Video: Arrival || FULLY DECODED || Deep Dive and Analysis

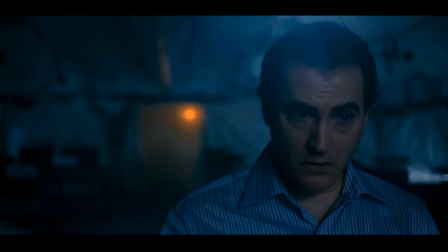[12:23]
Agent Halpern sees everything from the angle of a possible threat through the lens of fear.
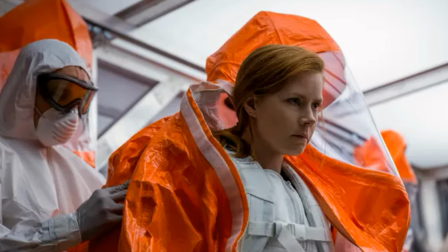[12:28]
Even though there's no trace of radiation from the alien vessel, everyone is required to wear hazmat suits, so Louise and Ian get suited up and head out for their first meeting.
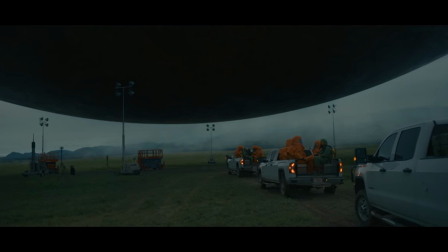[12:37]
The ship hovers a little off the ground. After having traveled all the way here, it's asking the humans to take the final step in the journey to reach them.
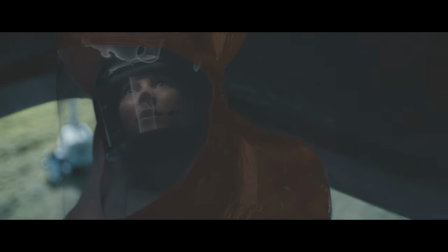[12:45]
This entire sequence is fascinating. After the bottom of the ship opens, we get disorienting shots from different angles,
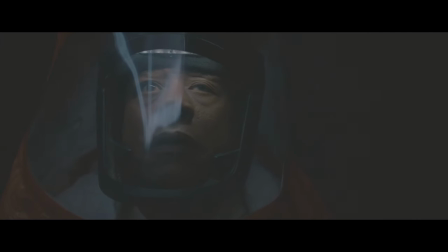[12:53]
as well as these distorted reflections in the face guards as the crew ascends into the shaft that leads up into the ship.
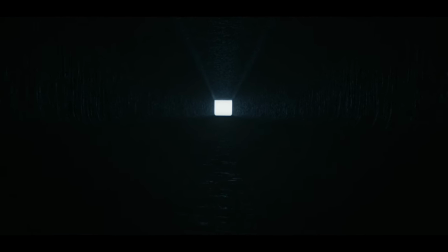[13:00]
There's a brief demonstration made with a glow stick that gravity will shift a few feet up the shaft from where the lift stops. They go up a few more feet and stop at a point where they become weightless, which is already going to be difficult to adjust to for someone who hasn't experienced it before. The experienced crew members, the ones who have already done this a few times, jump off the platform and reorient themselves so that what was the wall of the shaft becomes the floor.
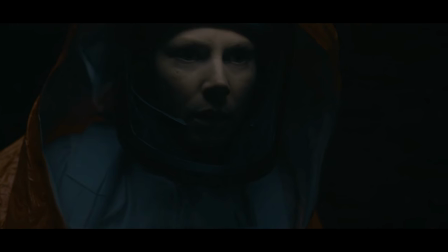[13:22]
What was up is now forward. This shot shows that Louise is struggling to understand how to orient herself in relation to the crew.
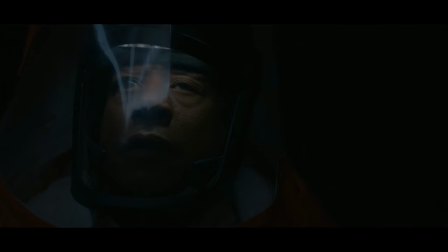[13:30]
Are they standing on a wall? On a ceiling? The colonel grabs Louise and helps her when she seems a little mentally stuck here and not sure how to proceed. Once she lands in the new gravity, she looks outside, which was down but is now behind,
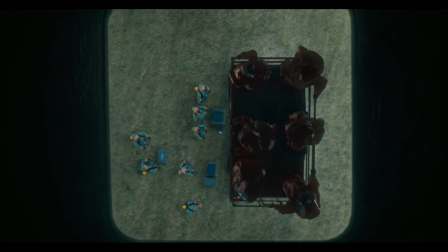[13:45]
and we see that Ian makes the jump alone and falls down.
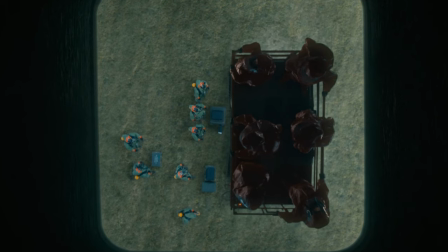[13:49]
I think this may foreshadow how he struggles to accept the implications of non-linear time at the end of the movie, while Louise with assistance is able to embrace it.
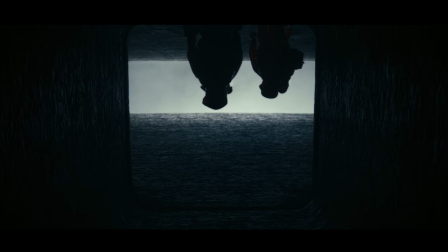[13:58]
As Ian and Louise enter the chamber for the first time, we get another shot of them upside down, showing how the disorientation Persists.
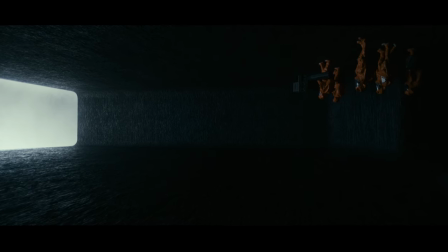[14:06]
This scene is really brilliantly done because it forces the audience and the characters into a new way of thinking before they even encounter the heptapods themselves, and it continues to develop the ongoing theme of transformed perception.
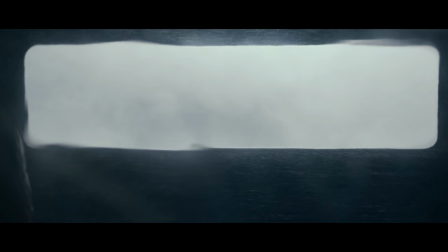[14:19]
Now we get a first-person view from inside Louise's helmet, and we can see that the protective face gear and the hazmat suit are distorting her vision.
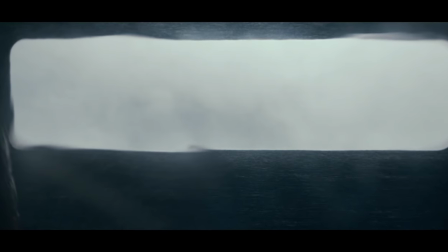[14:28]
We, the audience, see a clear white rectangle, but all of the humans in this chamber are viewing everything through layers of protective gear.
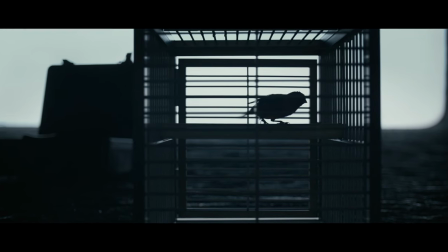[14:36]
They set up their safety equipment, which includes an actual canary to help them determine the breathability of the atmosphere, even though they're using hazmat suits and breathers to be safe.
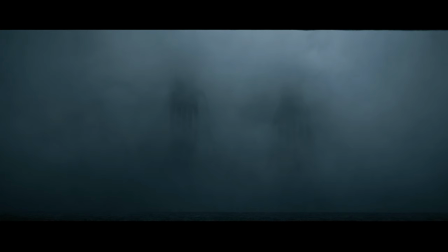[14:44]
We get our first view of the aliens, obscured by vapor clouds on their side of the barrier, and we don't get to see much of Louise's first contact.
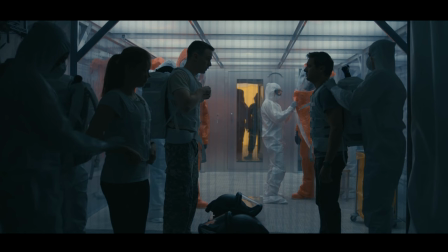[14:52]
Instead, it cuts back to everyone at base camp.
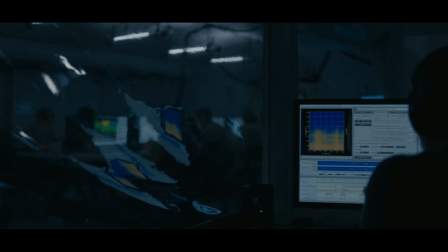[14:54]
There's an interesting transition shot where we see a computer screen distorted as it is reflected onto a plastic barrier.
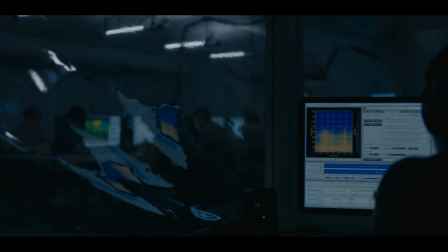[15:01]
More visual imagery about distorted perceptions when there are barriers in place.
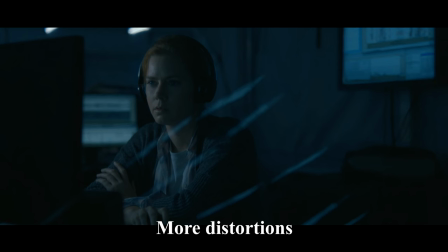[15:06]
Louise is listening to the recording of the heptapods communicating with each other verbally and realizes it's far too alien a sound and she won't be able to speak it back to them.
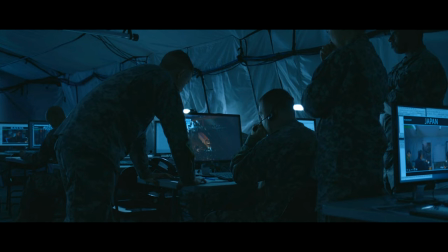[15:17]
Meanwhile, we see that fear is filling the gaps in the absence of solid information from authorities and is leading to looting, rioting, and also a religious cult has taken the Heaven's Gate route as they saw the event as a sign of the end times.
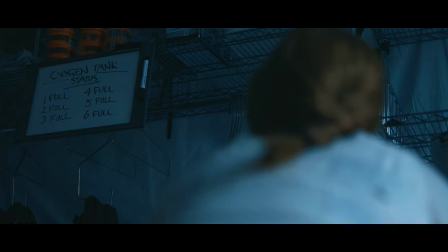[15:30]
As Louise is getting ready to go back into the ship.
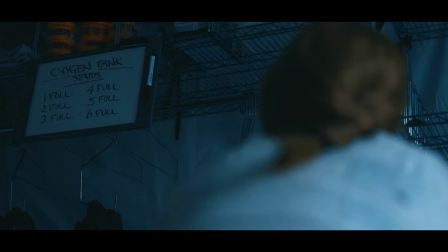[15:33]
She's sitting half in, half out of her hazmat suit, her hands shaking, and she looks up and notices a whiteboard that's being used to keep track of the air tanks.
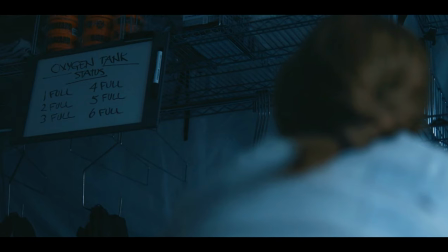[15:41]
Thinking on her feet, she decides to take it with her to use as a visual aid.
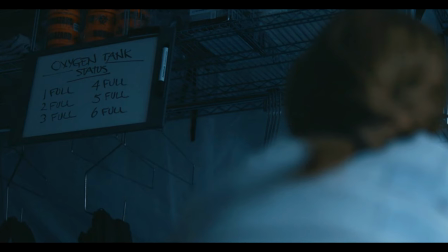[15:45]
As she explains to the colonel, she's hoping that they might have a written language or some form of communication.
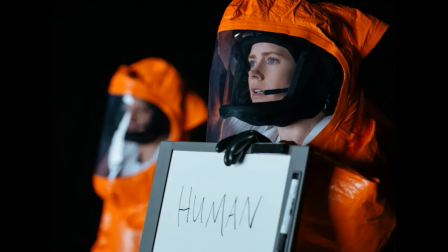[15:51]
Inside the ship, she writes the word human and shows it to the heptapods.
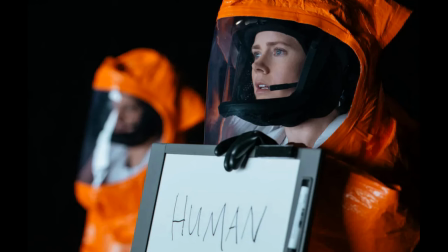[15:59]
We're distorted her vision is, but she persists with her word both showing it and saying it, human.
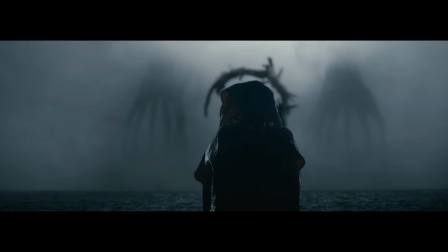[16:05]
The heptapods respond, each creating a circular logogram. Louise has succeeded in communicating, the first to have done so of the 12 teams.
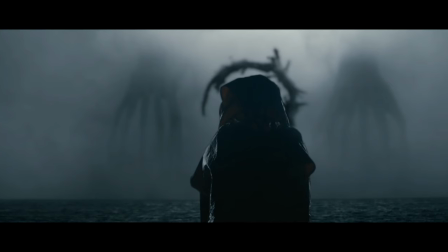[16:14]
Back at base camp, the Colonel expresses doubt that teaching them to speak and read at the same time is a good idea, he thinks it will be too slow.
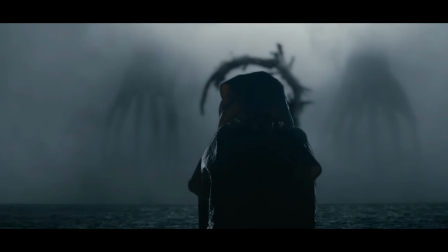[16:22]
Louise simply tells him,